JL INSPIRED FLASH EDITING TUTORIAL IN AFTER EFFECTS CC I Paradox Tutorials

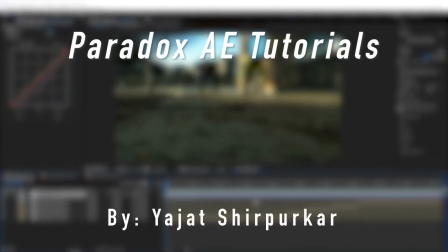It's going to be the first edition of, Paradox tutorials. We're probably going to name it better, but, later on. But every Thursday I'm trying to do, like, Thursday tutorials, that kind of thing.
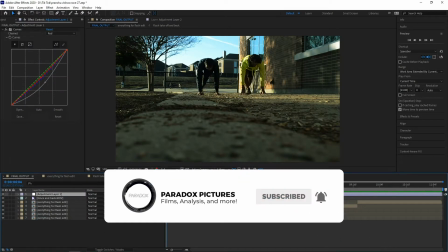And we're going to start off today with a Flash tutorial where I'll put it up right now.
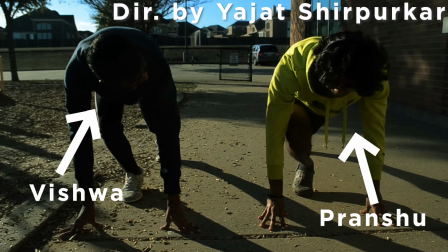You want to race with Crocs on? I'll bet you $20 I'll win. Alright, $20 to the fence and back.
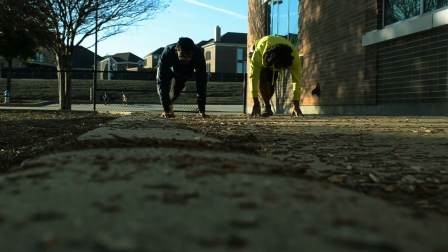Alright. 3, 2, 1, go! Ow!
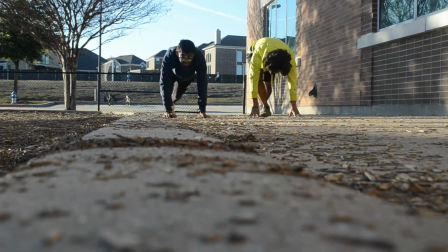That required 3 actual clips.
3, 2, 1, go!
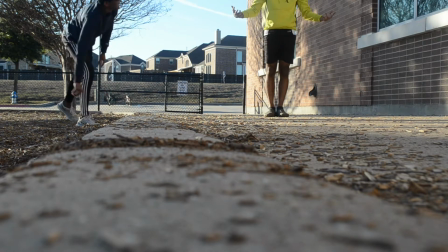Ow! Okay. Now both of you, get out of the way.
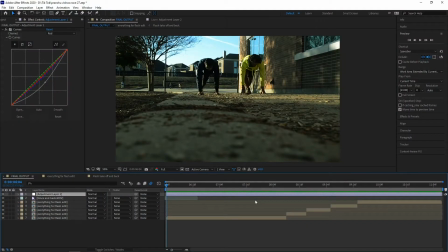Look at how bad his running form is.
We need like a base plate, obviously.
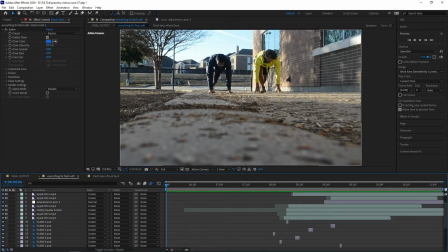So we need a base plate where it's just the background, where we have right here.
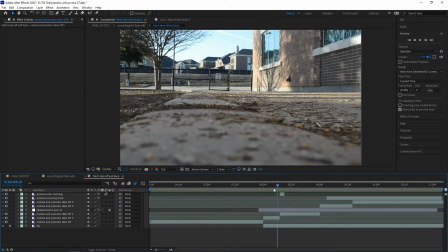It's just the background right here. So I put it on the second half and you'll see why, but if I do extend it, it could be the entire thing.
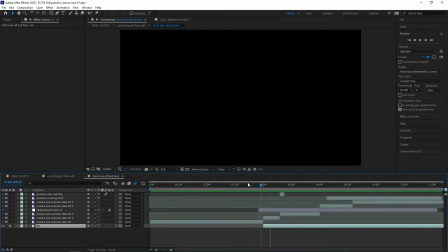All right, so I already had another clip here, which is perfectly usable. So what I've done is the first clip, right? We needed him to be cut offsets. So this is Vishwan Pranch, right? And then he disappears around here. So he disappears here.
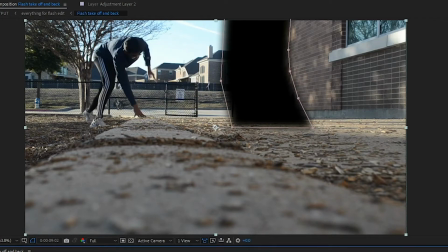So then I've masked him out. This entire thing, I've masked him out. Made sure he's not in the clip until he finishes reaction.
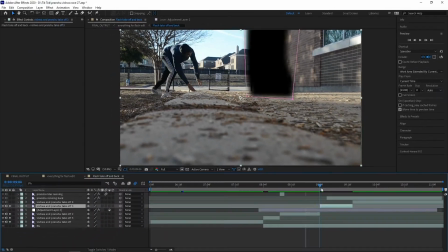It keeps going, I think. Yeah, it keeps going.
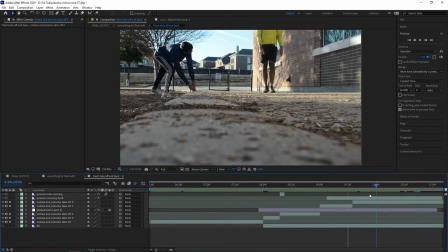And it keeps going, yeah. So he's still standing here, right? So the same thing. So I've just, I've covered that basically.
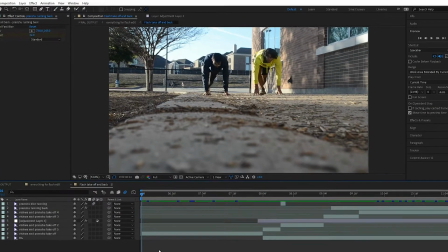And so the base thing, that's how it is. So this is the base. 3, 2, or the base edit, I would say.
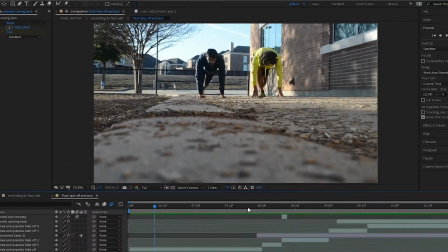Ow!
No lightning, it looks kind of dead. No color grade. So what I've done here is,
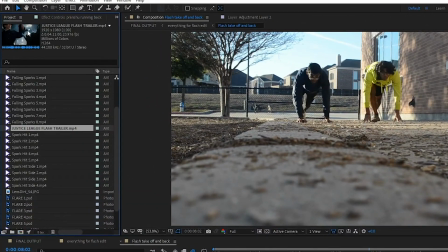if I show you this right here, so I already actually downloaded the Justice League Flash, like the scene, where basically it shows like a little bit of how they've done his,
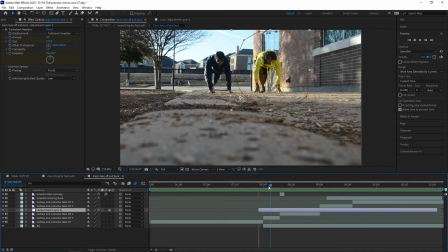because I took inspiration from that. And basically you see the Speed Force sort of, influence the Flash and stuff. So I wanted to add that, where basically it was like the concept of like anticipation, where you give your audience like a little bit of like,
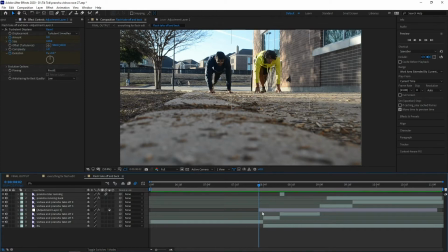warning almost to like something's about to happen, So with this one, it's turbulent displacement. You'll see if I turn off the turbulent displacement.
3, 2, 1, go!
Right, he just gets up, right? He just starts running, right?
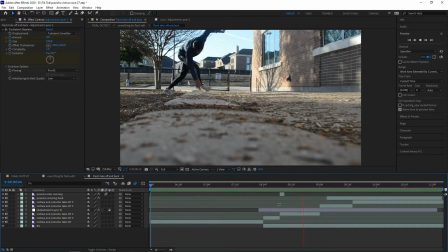But this one, if you add the turbulent displacement, which I'll show you how to do, it adds a little bit of complexity and a little bit of anticipation. Like, okay, something's about to happen right here. So as soon as anybody's watching this part, it's like, okay, he's about to launch, right?
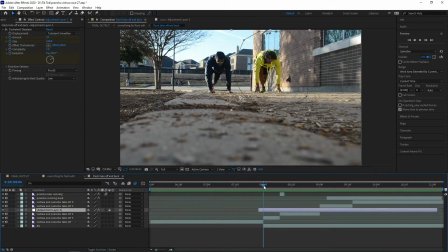He's about to launch off. And turbulent displacement is just an effect where you can find the effects panel right here.
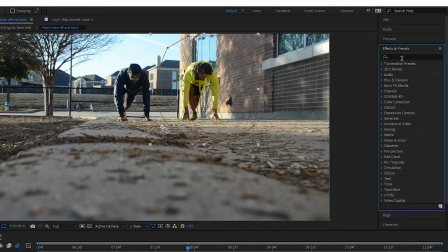Takes a few seconds to load sometimes, but just type in turbulent displacement.
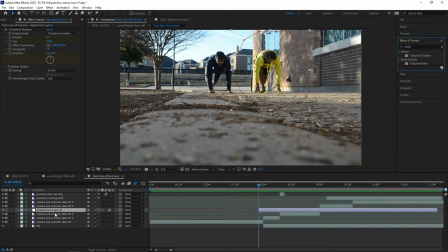Displace right here. So you just add that to the clip. Now this is actually an adjustment layer, and if you don't know what an adjustment layer is, it's just an empty layer that you can just add effects and it'll affect everything below it, basically. But this one's affecting below this one. That's why none of these clips have any turbulent displacement.
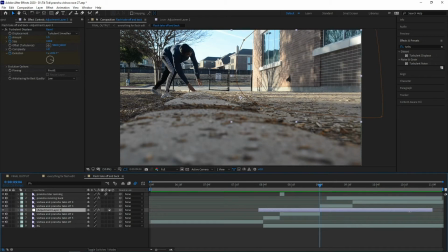See right here, nothing's moving, right? So we can literally crop this anyways because nothing's moving.
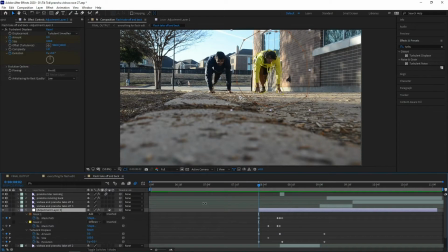So what I've done here is right here, turbulent displacement. That's the animation right here, right? So if I just do turbulent displacement, not these, we see these are the animations right here.
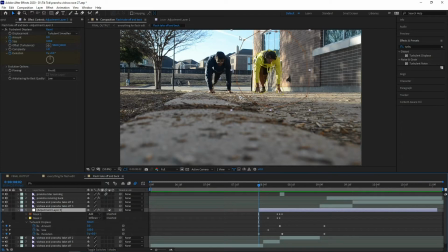The amount and the evolution of the main things. Now what I wanted to do is I wanted his background to move, not him. Because if I deleted this layer right here, if I did nothing of this, everything would move. He'd move with it, right? It'd look a little bit weird.
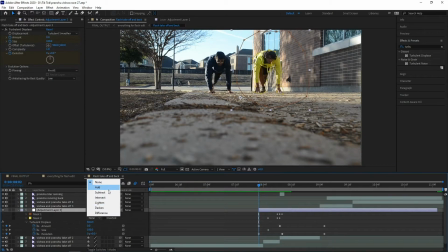Because he's not supposed to get affected by it. He's supposed to be the one that's causing it almost. So I set that to difference, and that's why it's the background. Because the brown one is outside, and I've subtracted the inside.
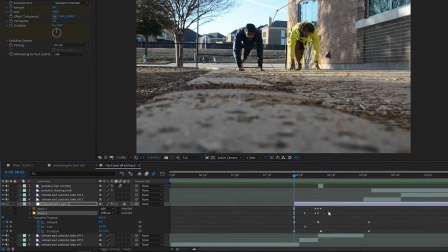So it's just this layer, just around him. Nothing around him will move either. So what I've done is just at the start, I set it to the amount 0.
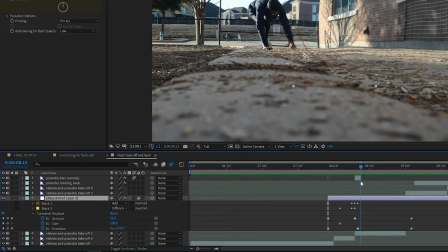I set it to a good amount at the end, 14, all that. And then obviously reduce it by the end over here.
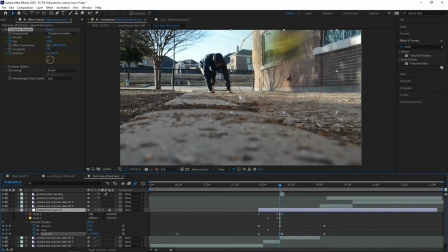And then we just evolution. All that does is just, cause that effect. You see if I keep moving it, move it faster and stuff. So just add a little bit of that just for that effect.
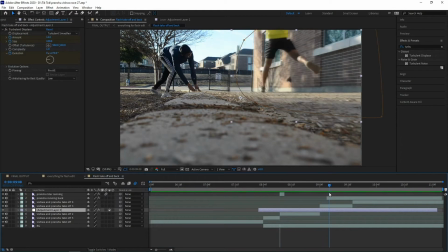And then over here we see when he comes back, I've cut the clip right here. All I've added is a fast blur. So That was the original. If you added the fast blur, if you don't add the fast blur, that's the original, where this is the only part.
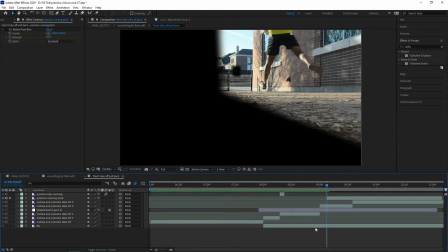So if I solo that, you'll see it's only this, right? And because we have the visual clip right here, it adds into this, right?
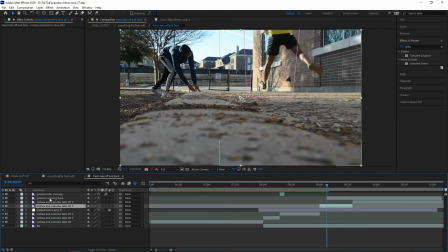So it's just behind it. And another thing that I've done is actually, so first you add the video blur, right? All right, we go all the way back here. So what I've done is, again, amount, you press the stopwatch to start animating.
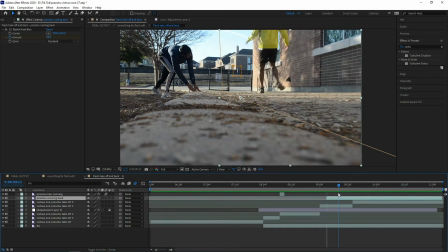At the start of the clip, it's a lot, and then it slowly reduces after like 4 or 5 frames. It reduces back down to like, okay, he's done. He's back. Stops moving. So that's very easy to do, I would say. And I noticed this kid, right?
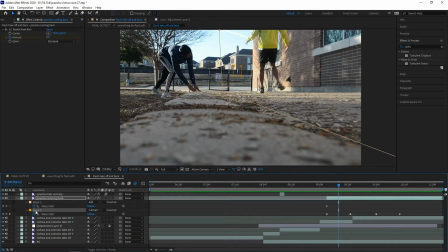I noticed this kid in the back. If I open up the mask, this kid right here, right? So if I do it, nothing to that. So the kid's initially not there, actually. He's getting a bit covered, right? So what I want to do is subtract him so that, he'd still be in the shot.
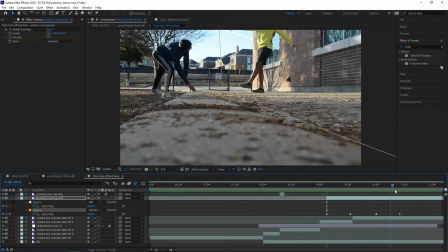So that's actually from, like, just to show, like, that's actually something, like, detailed, I guess. Because some people would notice it. Overall, like,
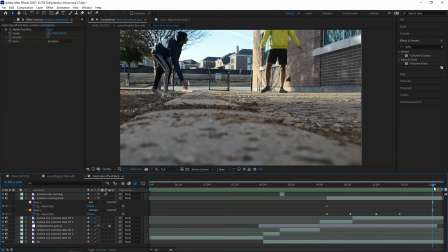he doesn't move, basically. He doesn't move from his place. There's no, like, off-putting, like, okay, the kid's gone, so I know how you did that kind of moment. So I wanted to add that there as well. So that's it. So there's 3 clips. That's just the base edit, right?
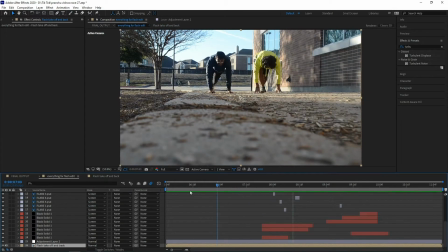Now if we go into the the juicy part, which is the lightning, what I've done here, you'll notice a bunch of things if I go in slow motion, right?
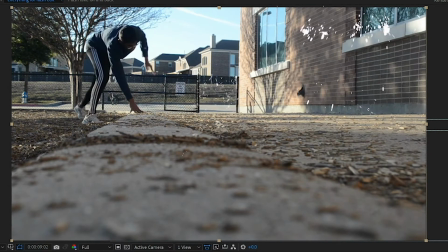You see sparks, you see random flashes, you see the lightning come before, possibly
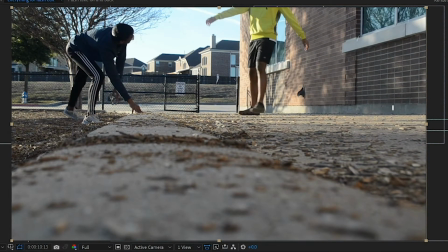sparks still flying, the lightning on his body right after, and then the sparks are still there.
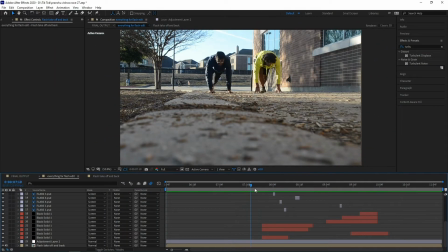So what I wanted to do is, I wanted to add this right here. Which is this is what I was talking about, which is the anticipation,
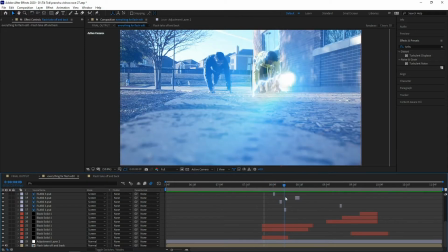where basically you can see it's like moving right a little bit, and the lightning starts.
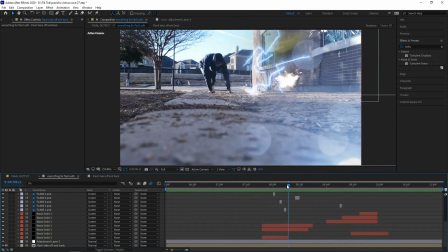So lightning starts first, and then the turbulent displacement, the flashes, everything adds up. Everything shows you that, okay, something's about to happen. And obviously, judging by whatever retitle and stuff, you'd already know it's a flash edit.
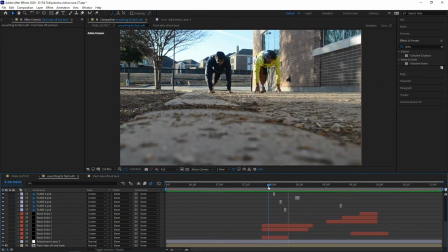But if I didn't tell you that, regardless, it'd be something to do with flash.
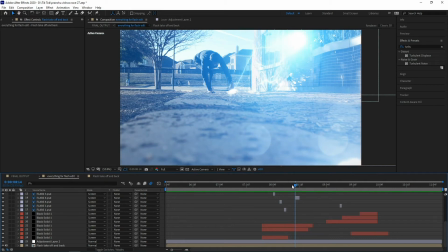You'd notice something with lightning and stuff, and all the flashes, exactly like the Justice League trailer.
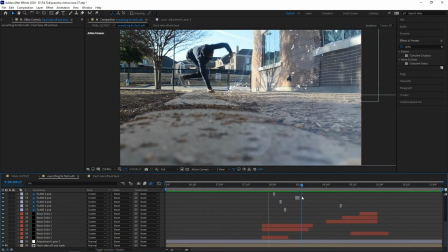I just want to match it to Ezra Miller's because I think it's the coolest. Like, obviously the Flash TV show has some good effects, but overall,
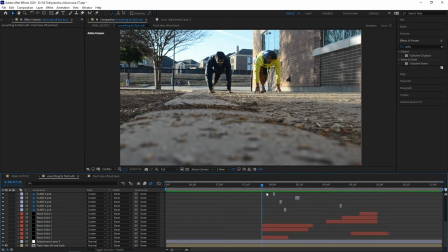it's a bit more complex for the movie one, which makes more sense, obviously, the budget and stuff like that.
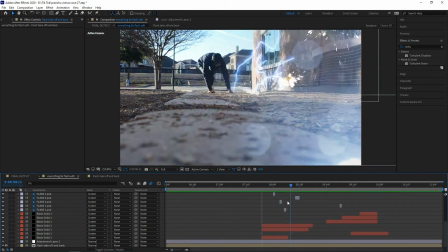Right, so what I've noticed in like real lightning footages as well, like I didn't really do that much research for this,
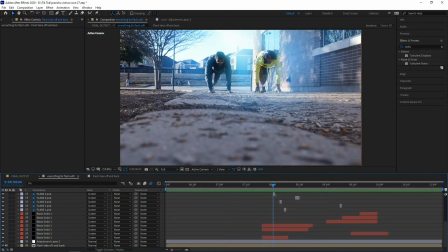but everybody knows that, is just the fact that, before lightning, or even like during a thunderstorm at least, the clouds randomly flash bright, like they randomly flash, and then the lightning is, even if you see it, like the lightning's there in the middle of the flashes.
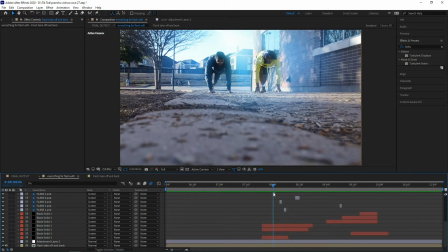So that's what I want to do here, where it's a bunch of flashes randomly, obviously anticipation as well, but also for that realism.